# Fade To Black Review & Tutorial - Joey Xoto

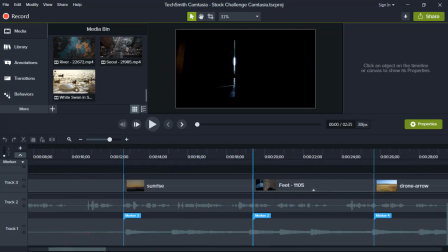[8:10]
And what you'll notice is down here on the music track, on certain beats, the waves here you can tell are the beats to the music.
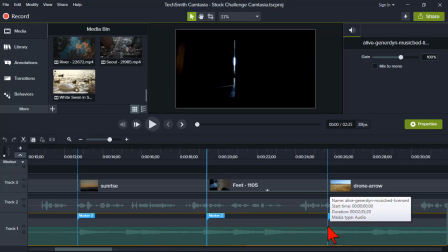[8:21]
So I drop markers on those beats,
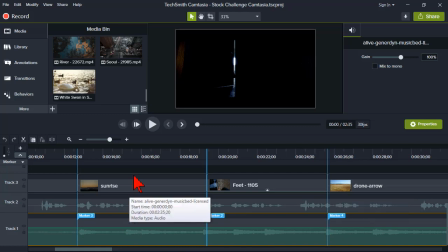[8:25]
and then that kind of designates when I want a scene change to happen, because it makes it, you can kind of feel it more, right? You feel the change of the scene by something as stupidly simple
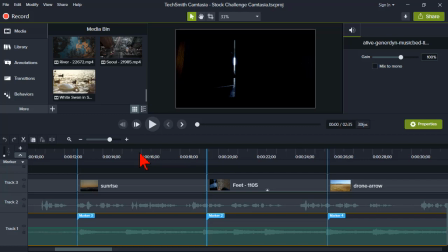[8:41]
as changing that scene on the beat of the music. Music is emotion, right, in a video. So by doing this ridiculous little technique, it really just makes the entire feel of the video much more impactful,
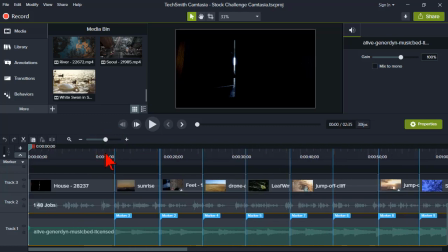[9:00]
almost on an unperceivable subconscious level. Okay, so the first thing I did, drop the music track down and drop these markers on the media itself. I kind of got a little bit of a roadmap now as to where I want scenes to change.
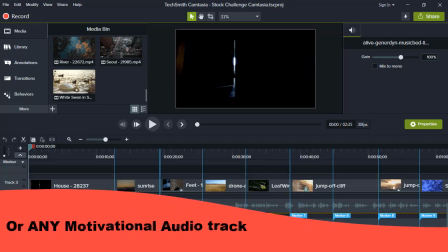[9:20]
Okay, then I went ahead and put the Steve Jobs audio file on here.
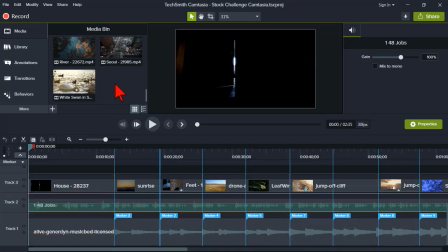[9:26]
Right, so at that point then, in the project, Joey actually provides all of his source files, all of his video clips that he used in his project, and I used a couple of those,
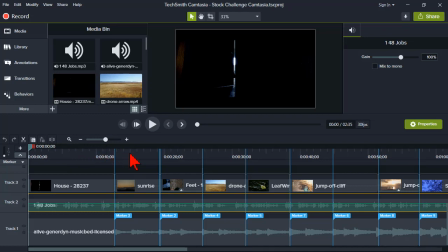[9:40]
but he walks through the process of and the decision making of why and how he used each particular clip
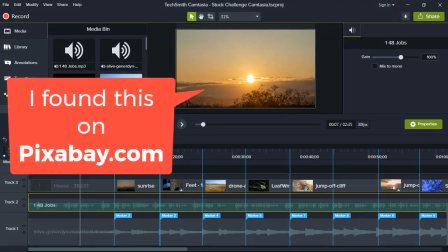[9:49]
that he does. One of the clips was a very dramatic opening to the thing.
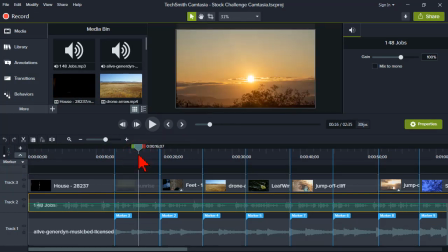[9:56]
Here's where it talks about the sunrise and things like that.
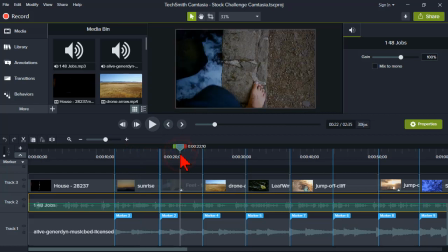[10:01]
And then I went in and I just used a combination of stock footage. I used some of my own footage from my property here and basically from my life, right?
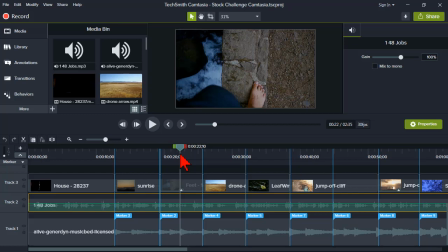[10:15]
So you could totally do that, and especially if you employ the camera
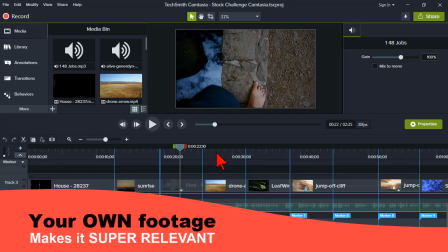[10:22]
techniques in the Fade to Black course to come up with this kind of footage on your own.
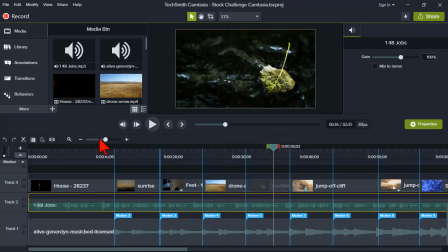[10:29]
So there's all these kinds of things. It literally took me longer to decide.
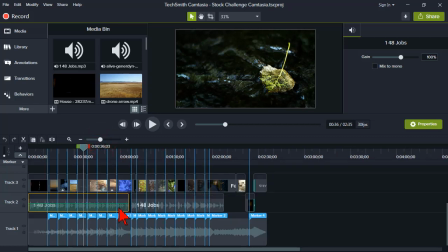[10:36]
Once I have this all sliced up or marked up, it takes you longer to decide what video clips to use than it does to drop them on the timeline.
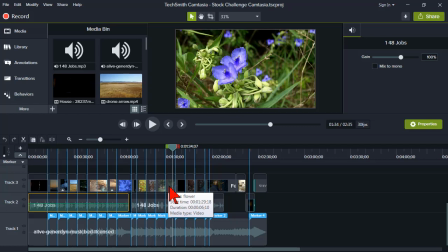[10:48]
And again, in Premiere Pro, Joey goes through the Premiere Pro process, but I had no problems in translating that to, oh, okay, drop it on the timeline, decide which portion of the clip you want, and trim it up, right? Zero problems. There were a couple of things that I did.
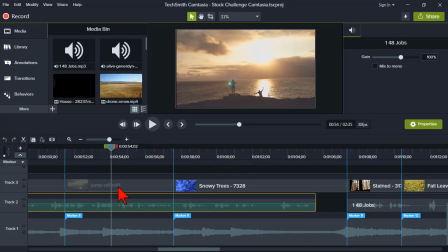[11:08]
Let's zoom in here. Okay, in this particular clip, it didn't quite meet my marker. I came up just short. It just wasn't quite long enough. So I added a clip speed effect to it. Clip speed, right? Right there. And then I just adjusted the length to be, boom, to meet and touch. Okay, so all the stuff I needed to do to kind of pull this off, and it's really kind of a logical thing, I was able to do in Camtasia.
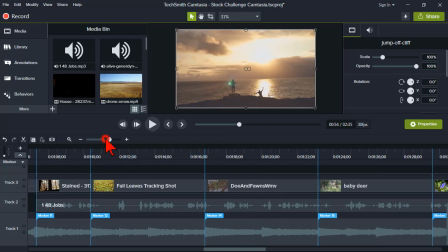[11:48]
I thought it was just kind of a nice little project. It was fun to do. And again, I learned a bunch of stuff just by following along with Joey. Right? So, and that is the upsell to Fade to Black. So, any questions on that? So I'll tell you what, I'm going to issue a challenge to you guys, a stock challenge. Here's what I want you to do. I want you to make a freaking video. I want to see what you guys are doing.